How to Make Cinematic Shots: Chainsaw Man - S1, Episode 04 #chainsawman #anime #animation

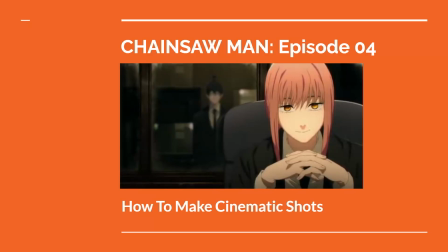In the anime series Chainsaw Man, based on the original manga, a young man named Denji steps into an underworld of hunting devils and supernatural evil with a team of fellow hunters. The first season, produced by Mappa Studios in Japan, is a high-level achievement in action and dramatic animation.
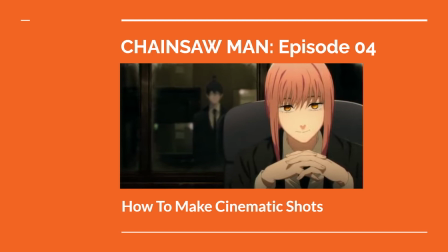In this video, we'll look at how the fourth episode creates cinematic shots to visualize the story. Per usual, there will be spoilers to the story of Chainsaw Man, so I recommend checking out the series before proceeding further.
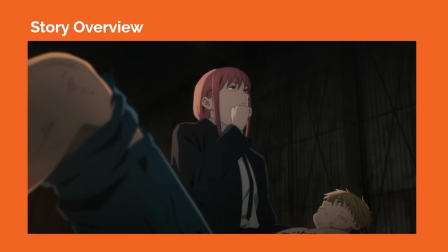As a general story overview, the first 12 episodes of the series reveal the origin story of Denji and his pet devil Pochita as Denji discovers a new life hunting devils under the mysterious Makima. Denji is assigned to the stoic Aki while being paired with a wild fiend Power.
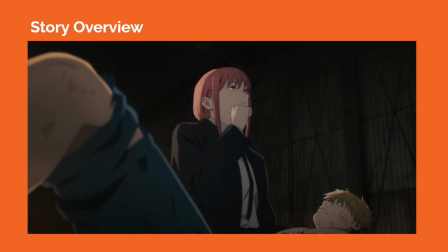The team falls in and out of various misadventures as more of the truth behind their operation is unveiled. So when looking at how to make cinematic shots, one place to start is analyzing the composition and figuring out the horizon line,
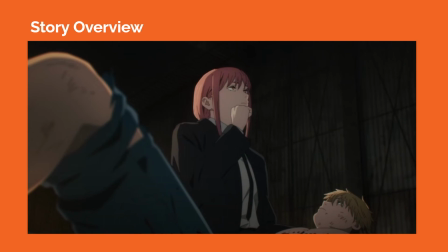as well as what elements are in the foreground, midground, and background. Lens choices can also be part of the equation.
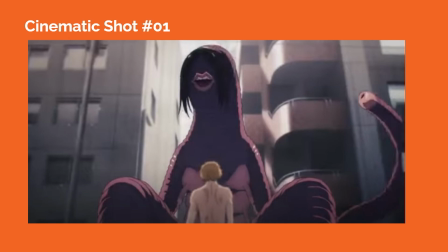In cinematic shot number 1, we see the top half of Denji in a wide shot facing off against another devil. Denji is in the center of the frame, slightly out of focus while the camera focuses on the devil in the midground. The buildings in the background are also slightly blurred, creating a sense of spatial depth.
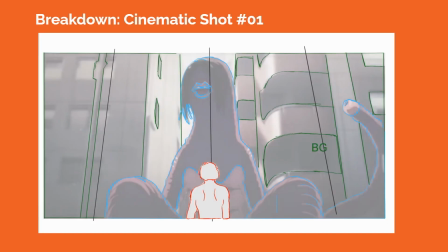The camera is likely tilted upward, creating a three-point perspective grid. Lighting-wise, the sunlight beaming in between the buildings in the center of the frame backlights the devil, putting Denji mostly in shadow, with a little edge light around him.
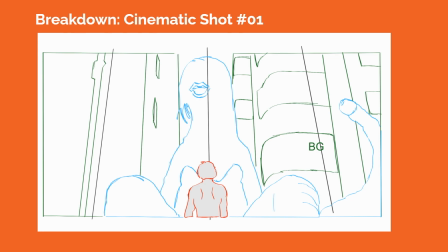The camera lens is likely a longer lens, compressing the space in between the foreground, midground, and background.
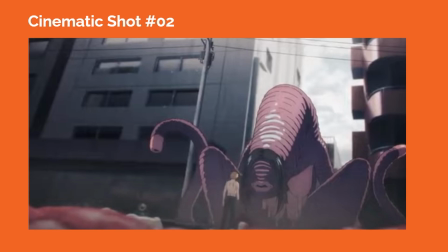In cinematic shot number 2, the camera is slightly tilted diagonally to create a Dutch angle in a wide shot. The camera appears to be close to the ground and pointed upward, so we see a three-point perspective. There is debris in the foreground on screen left that is slightly out of focus.
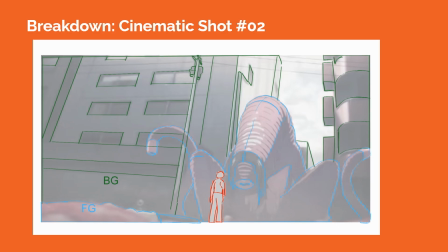We see most of Denji's full body in the midground standing in front of the devil, and both are in focus. This shot is taking place in the same scene as the previous shot, and gives us a little more context with the environment.
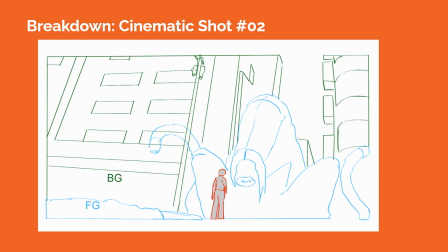The wider angle gives us more visual information on the space around the characters, prepping us to understand the surroundings as they will soon move dynamically through this space.
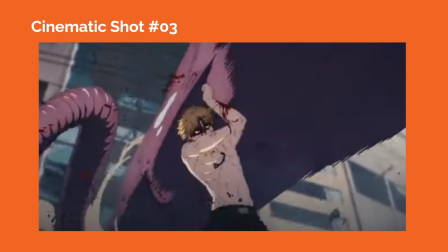In cinematic shot number 3, the camera cuts in tighter on Denji, where we see him from approximately waist up as he fights the devil. The camera is pointed upward, showing him in an upshot, and we see the tentacle filling up a lot of the negative space within the frame, showing the scale difference between the creature and Denji.
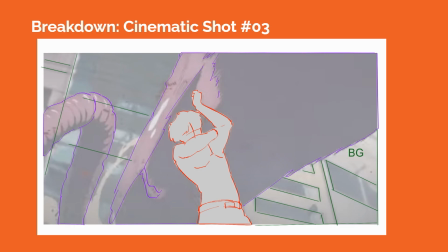Once again, there is a three-point perspective grid in this shot, and the background is slightly out of focus to create spatial depth.
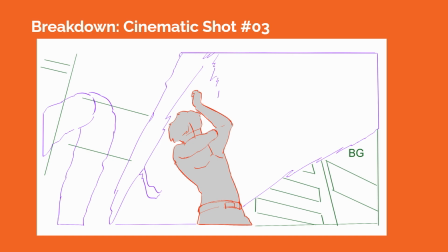The camera lens might be a slightly longer lens to restrict our view of the surroundings, and to focus on the action around Denji.
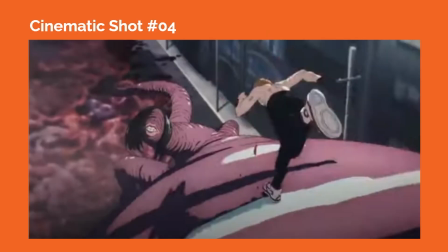In cinematic shot number 4, the camera is tracking behind Denji as he races toward the creature in the midground. Denji is slightly out of focus while the creature is in focus. The background is also slightly out of focus to create spatial depth.
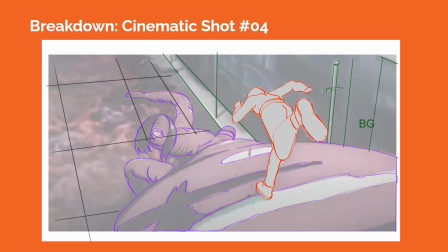Denji's foot, which is closer to the camera, appears to be slightly larger in proportion to the rest of his body, so the lens could be a little wider to create this illusion. The creature's tentacle pushes toward the camera, growing in size, giving us perspective cues to show the change in depth.
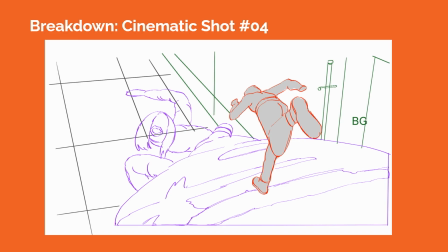With the shot's composition, we, as the audience, feel like we are barreling toward the creature with Denji. There also is a slight three-point perspective grid, informed by the perspective lines in buildings in the background.
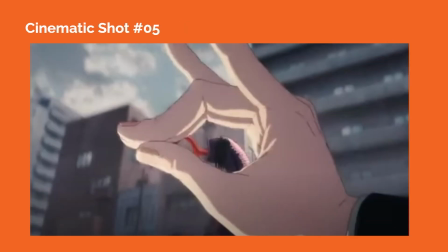In cinematic shot number 5, we see Aki's hand, appearing large in the foreground of the frame. The creature is in the midground, seen through Aki's fingers. The buildings in the background are blurred out of focus, also showcasing a three-point perspective grid.
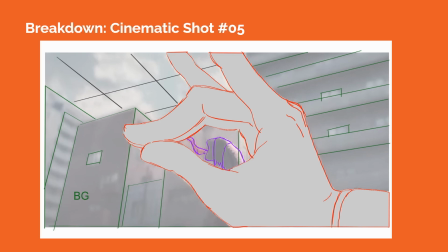Lighting-wise, there is underlighting on Aki's hand, essentially creating highlights appearing on the underside of his fingers, creating a dramatic tone.
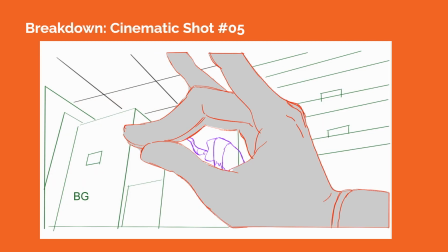The camera lens might be slightly longer to make a tighter frame around Aki's hand.
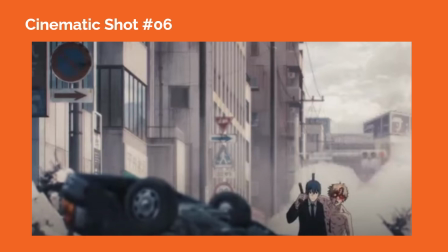In cinematic shot number 6, we see Aki and Denji from the waist up at the bottom right corner of the frame on screen right. This wider shot places them in the chaotic environment using a longer camera lens that compresses the space between foreground, midground, and background.